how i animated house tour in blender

Y'all, I just finished this. Like, I literally just finished this. Like, right now, I just put it up on the render farm literally maybe 20 minutes ago. And to be honest, I don't really want to film this, but like, I feel like I have to because maybe people are gonna like wonder how whatever. Yeah, I feel like I should just like, I think I started this around like September 4. I think September 4 is the first image I have of me like making this at all. Like I started with like the worst blueprint you've ever seen in your whole entire life. It like has nothing to do with anything. I mean, it looks pretty similar to the final thing. But anyway, I started this on the 4th of September, I believe. The only idea I really had was like, I just really wanted the first shot, which was like the feet walking and then the camera looking up and there's no one really there. I knew I really wanted that, and I wanted the writing on the carpet that says take your shoes off. I really wanted that too. And then I was so hyper fixated on like the chorus. It has to have like the floating plates. Those were like the 3 things that I knew like I wanted, like this has to happen.
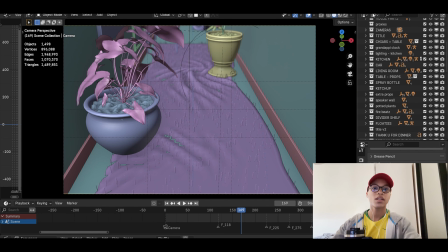1:00 And yeah, and I didn't really want to make this at first. Like I was like, I'm just gonna write this down, or I'm just gonna make it like model the room,
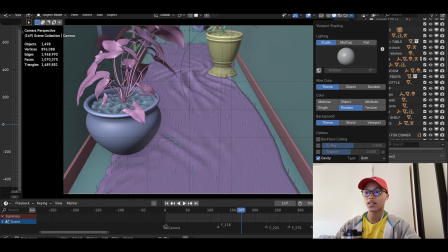1:09 and then maybe I might or might not like continue with it, but I wasn't really set on actually finishing this.
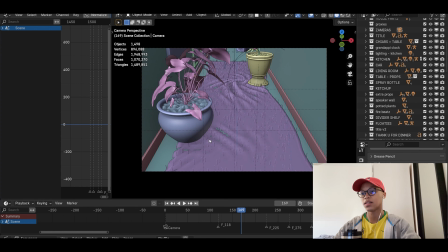1:14 But then I think it was the day that I was animating this part right here with the feet,
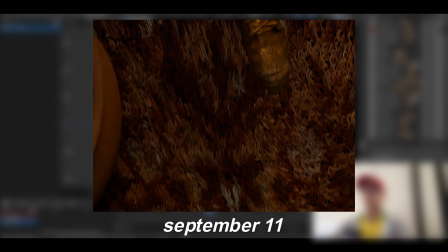1:21 because when I saw it rendered, that's when I was like, oh, okay, now I actually want to make this.
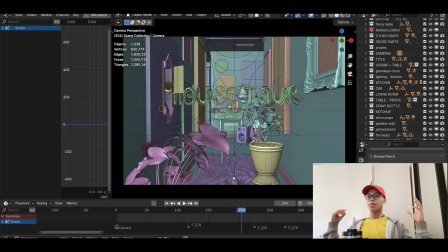1:26 Is there really anything to explain here? I'm not sure. I mean, this is House. The song is called House Tour. It's pretty self-explanatory, you know? I mean, yeah, I just wanted this to have like a really like very 80s type of thing.
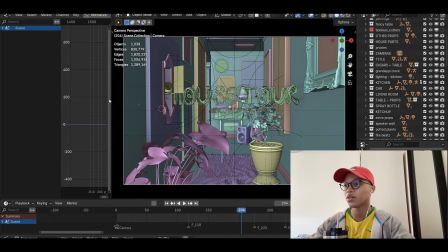1:38 I don't even know, I wasn't alive in the 80s, so I don't know what the 80s look like, but I have like a faint idea, right?
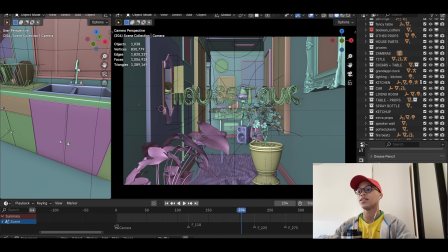1:43 But I just wanted this to look like that, very like retro, vintage, and all that stuff, you know, to match with the song. So like my first step with this was like, as always,
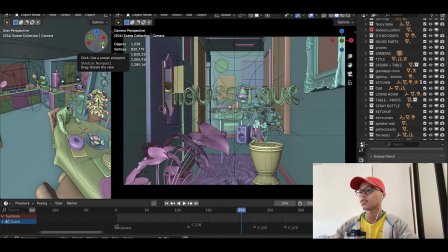1:50 Pinterest, look for reference images in Pinterest.
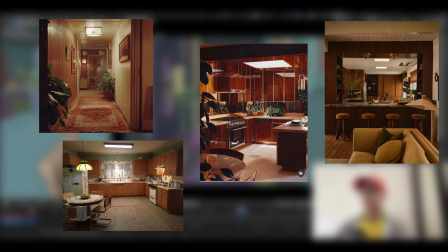1:53 I search for like what, I'm gonna put them on the screen, but I searched for like what, like 80s vintage homes, houses, whatever that means. And I just got a bunch of inspiration from that. I think the biggest part of this that makes it feel a little bit more retro-ish is the furniture.
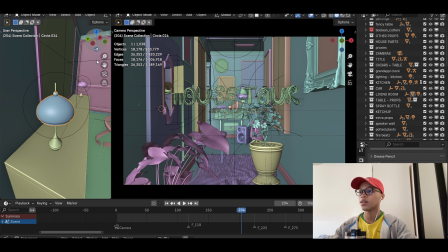2:08 I think the furniture is a very important part of building like a retro vintage scene, whatever you want to call it.
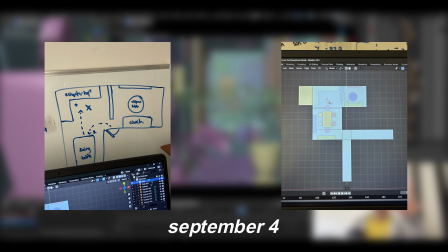2:14 So I just started with that. Then I had this is the sketch of like the first thing that I drew. So I wanted the house to be like that.
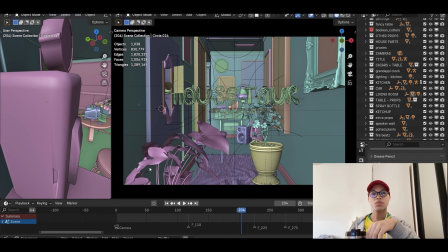2:20 And then I didn't really worry too much about dimensions or anything like that. I just wanted to make it like whatever, as if no one's gonna see this, because I feel like that's when like the best stuff comes out, right?
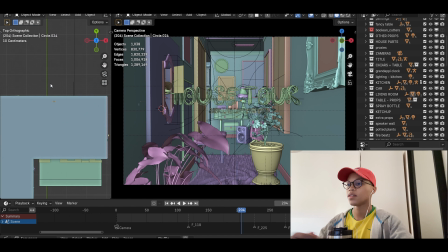2:30 So I just like started moving things around, extruding things around until I got what I wanted, kind of.
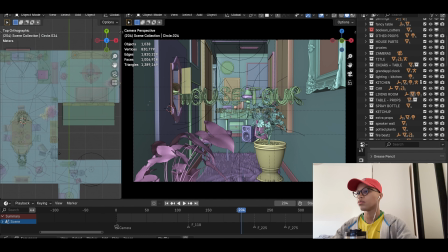2:36 And then I just started filling up the room, well, the multiple rooms, and then I started animating. I mean, that's literally it.
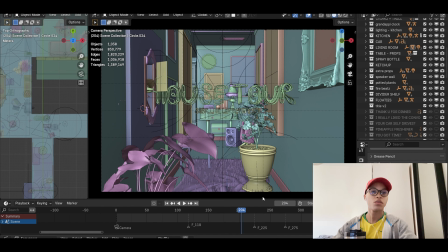2:41 And I wanted this house to feel kind of all over the place, sort of organized, but sort of all over the place. Like I wanted it to be, I just told myself, you know what, let me just make whatever the fuck I want. You know, no one watches my shit anyway, let me just make whatever the fuck I want, because who cares, you know?
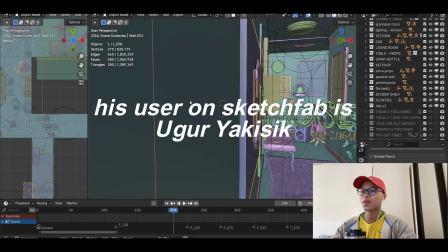2:56 So I got this duck from Sketchfab. I don't know who made this, but whoever made this, shout out to you.
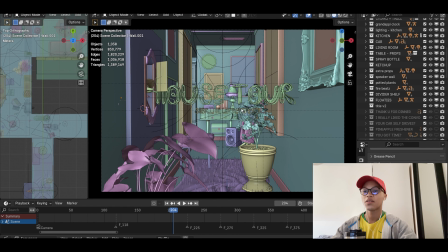3:01 And I also tried to make like a house that I would want to live in, sort of. I don't think I'd necessarily want to live here, but like that I would envision myself being here for more than 3 seconds.
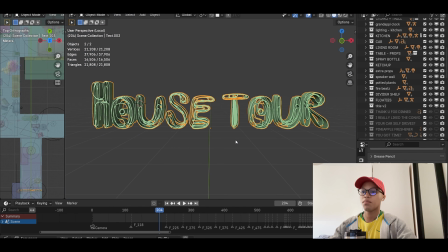3:09 I really wanted the text to be very trippy, groovy.
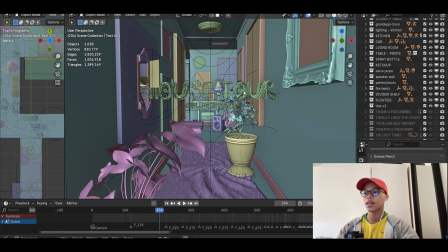3:14 So the same text that is the title is on the carpet.
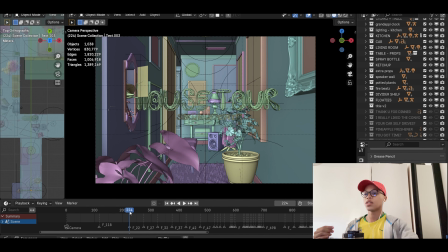3:16 So I think let's just go through the animation and then just explain things as we go, because I don't think there's anything else left to say, honestly, at this point.
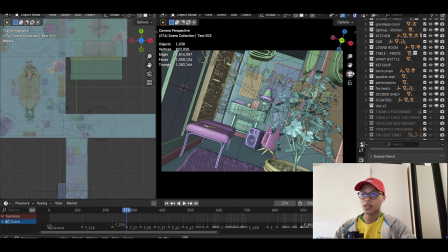3:23 One thing I really had fun with was the graph editor, because I don't really know how the graph editor works.
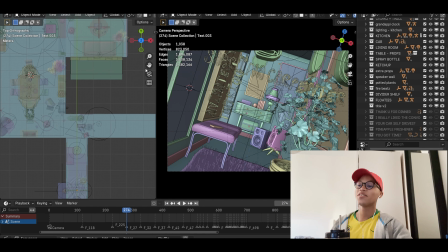3:29 Let's be fucking for real. I don't really know how it works, and it's kind of confusing, but it's not really.
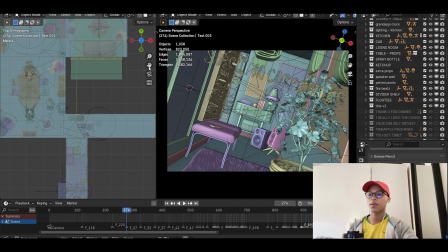3:35 I mean, now that after I made this, I have like a better understanding of what it is for, what it does. But yeah, I never really used the graph editor like that, but I was like, let me just push points around, and whatever looks good, and what doesn't.
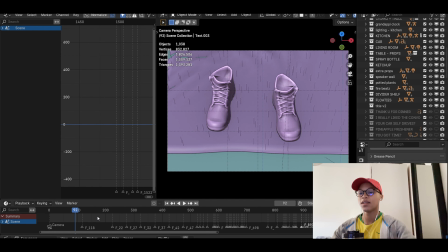3:47 So here on the camera, it moves really like very sort of jagged for the intro.
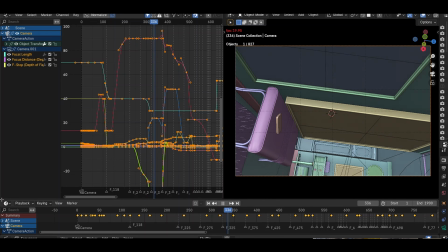3:53 I just wanted it to look like that. That was very much done on purpose. Oh my god.
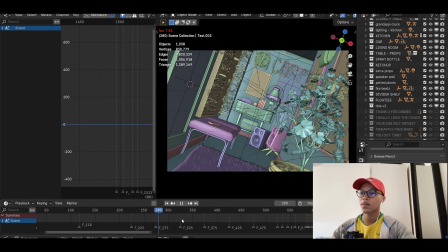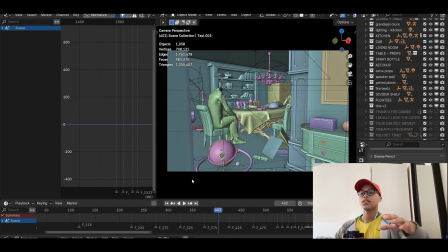4:05 So like stuff like that, like, it's just like really moving like that.